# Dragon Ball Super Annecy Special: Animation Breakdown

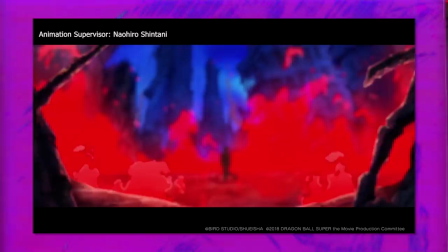[4:07]
The overall composition with this circle of flames dancing around him, only showing his silhouette providing a mysterious feel, which is additionally aided by the initial blurring and all these destroyed buildings in the background, all comes together in communicating a formidable feeling to Freeza, which of course is very fitting.
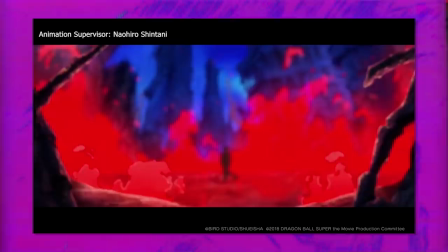[4:25]
And just like before, the use of colour is bold and striking, especially with that distinctive contrast between cool and warm tones. I'll also add that there is a good sense of depth provided through the layering of various elements. On the animation side, the effects are animated nicely and although small, it was cool how Freeza was animated moving a bit off to the side.
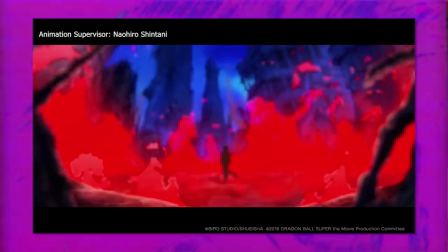[4:44]
The animator could have just used a still image, but it was a subtle detail that makes a character feel just that bit more alive.
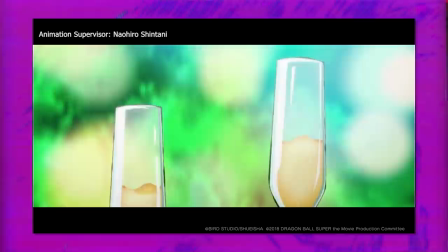[4:51]
There is also a final close-up before moving on from Freeza. It's really well drawn and the three-tone shading gives some extra depth.
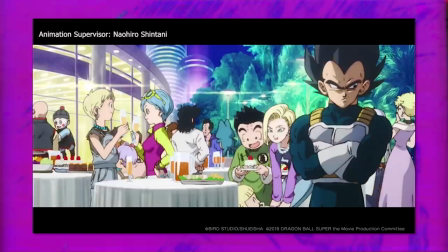[4:57]
Then into the next scene and what actually caught my attention here most was the surprising appearance of Tights,
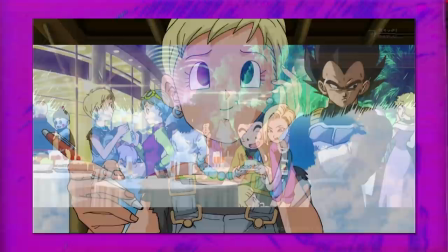[5:03]
who made like two appearances in the Dragon Ball Super anime I believe, so I'm sure this was a surprise to many fans as well.
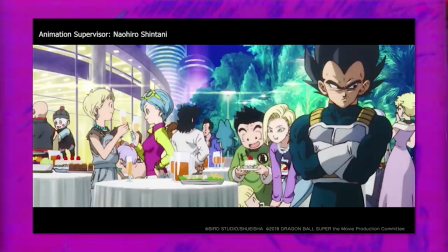[5:10]
But in regards to the visuals, there's again a lot of depth through the storyboard,
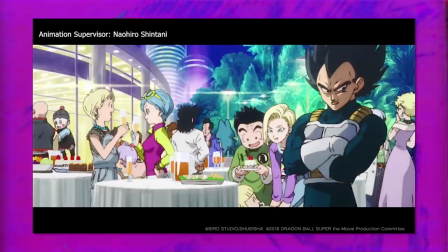[5:14]
a very cheery atmosphere to the scene and some nice animation like Vegeta and some more subtle work with characters like Krillin.
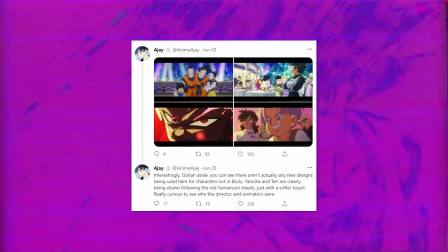[5:20]
Now something worth pointing out is that AJ on Twitter mentioned that the designs for characters who didn't appear in Dragon Ball Super Broly with exception
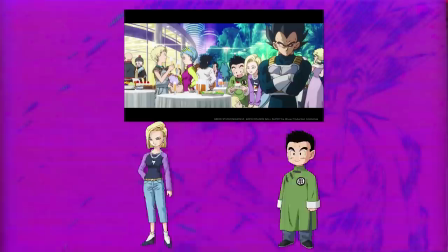[5:28]
to Gohan were following Yamamoru's older sheets but with a softer touch applied and you can see it quite clearly with Krillin and Android 18.
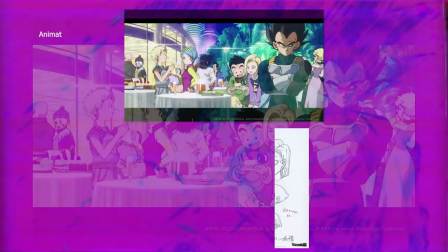[5:37]
So Gohan seems to be the only brand new design here. Then to the final part to wrap this little special off with some family time.
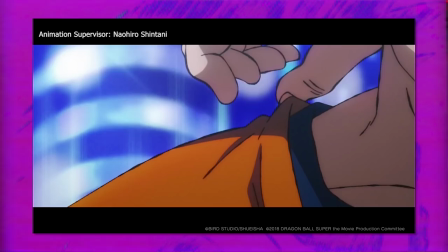[5:44]
The main attraction here is the character acting which is so nice and animating full characters at once can be a bit more complicated to pull off but it's done really well.
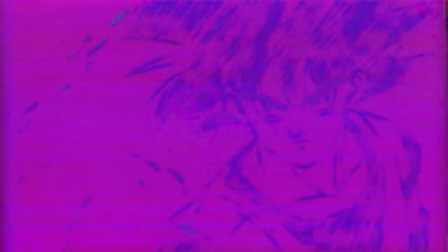[5:53]
There are a lot of great energetic expressions here. Now in regards to Shintani's approach and change in style like I mentioned earlier,
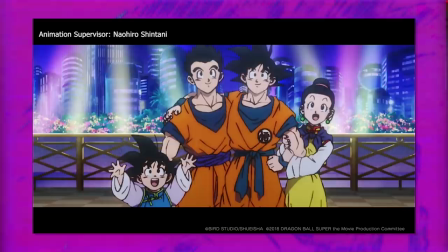[6:01]
I did say that I personally wouldn't go off these designs as an exact 100% representation of how the character sheets would look for his future work since they are reused,
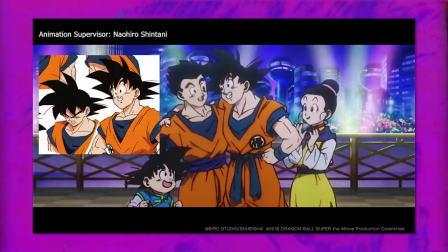[6:10]
but even still you can notice some slight differences with more straighter lines for the jawline and head on both Gohan and Goku rather than the rounder ones and a similar look for the biceps in this shot. The lines for the clothing though are still very rounded and are really no different and with Gohan's design although easy to miss there seems to be a
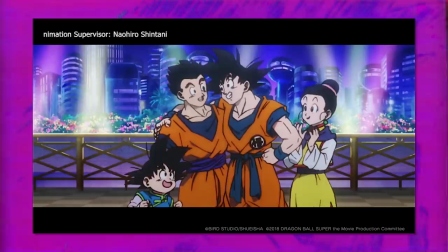[6:29]
return to having a break between the lines for the eyes which originally changed right near the end of Z and can be especially seen in GT
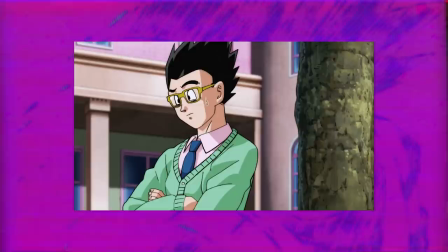[6:37]
and beyond. It hasn't been 100% consistent though over the years there were certainly deviations but it was usually drawn connected.
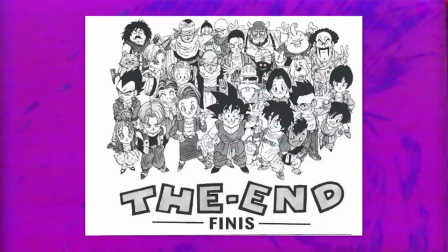[6:45]
Now my guess to the reason it changed in the first place was just a star following the way Akira Toriyama started drawing him right near
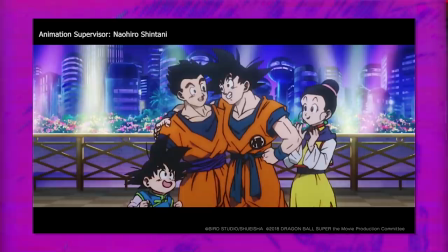[6:52]
the closing of the series but also in the character sheets he did for Dragon Ball GT so naturally they just continued on with this approach. But regardless this seems to be the new look going forward for Gohan which will make the people that felt he looked more like Vegeta at times quite happy.
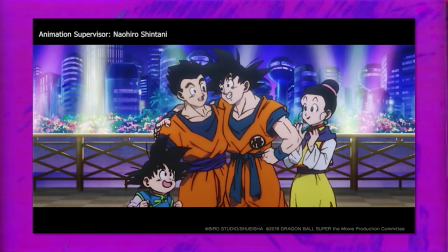[7:06]
Funny enough though I actually never really noticed it myself until this video but that does mark the end of this special.
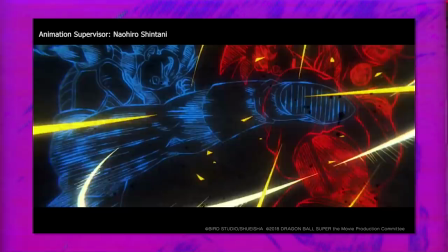[7:13]
Although short it's spectacular.
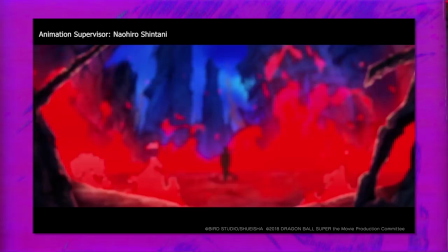[7:15]
The characters in both design and animation feel bouncy and alive The storyboard also flows really well with smooth transitions and impactful direction.
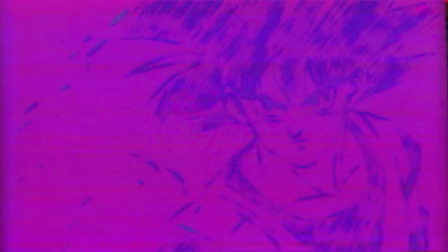[7:23]
For something that was about 23 seconds long, it's quite memorable. It makes me really look forward to future animation within this new era Dragon Ball is in.
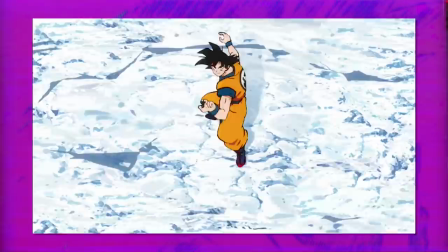[7:32]
In particular, the move consistently to stick to more vibrant and warmer tones is certainly a welcome one.
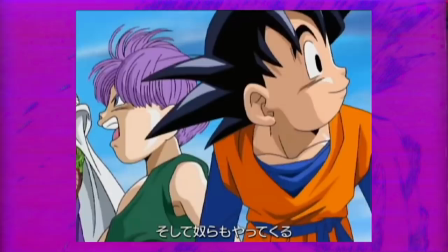[7:38]
You can have some great animation, but if everything else is bland,
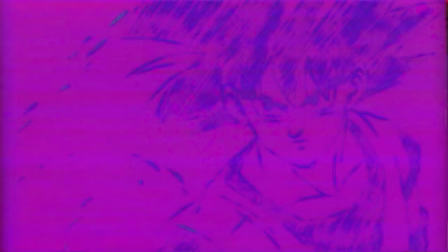[7:41]
it can zap some of the potential power away from something being even greater. and this additionally makes me even more
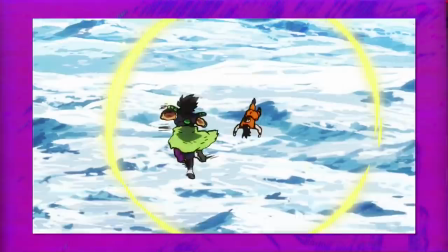[7:48]
eager now to see Shintani's new sheets whether again assuming it's a 2D film but even if it isn't we'll get new
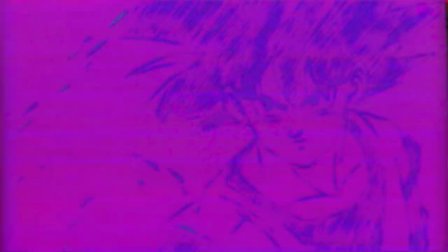[7:54]
sheets no doubt for the continuation of the Dragon Ball Super TV series but anyway thank you though all for watching hope you enjoyed it and thank you for your continued support and I'll see you later.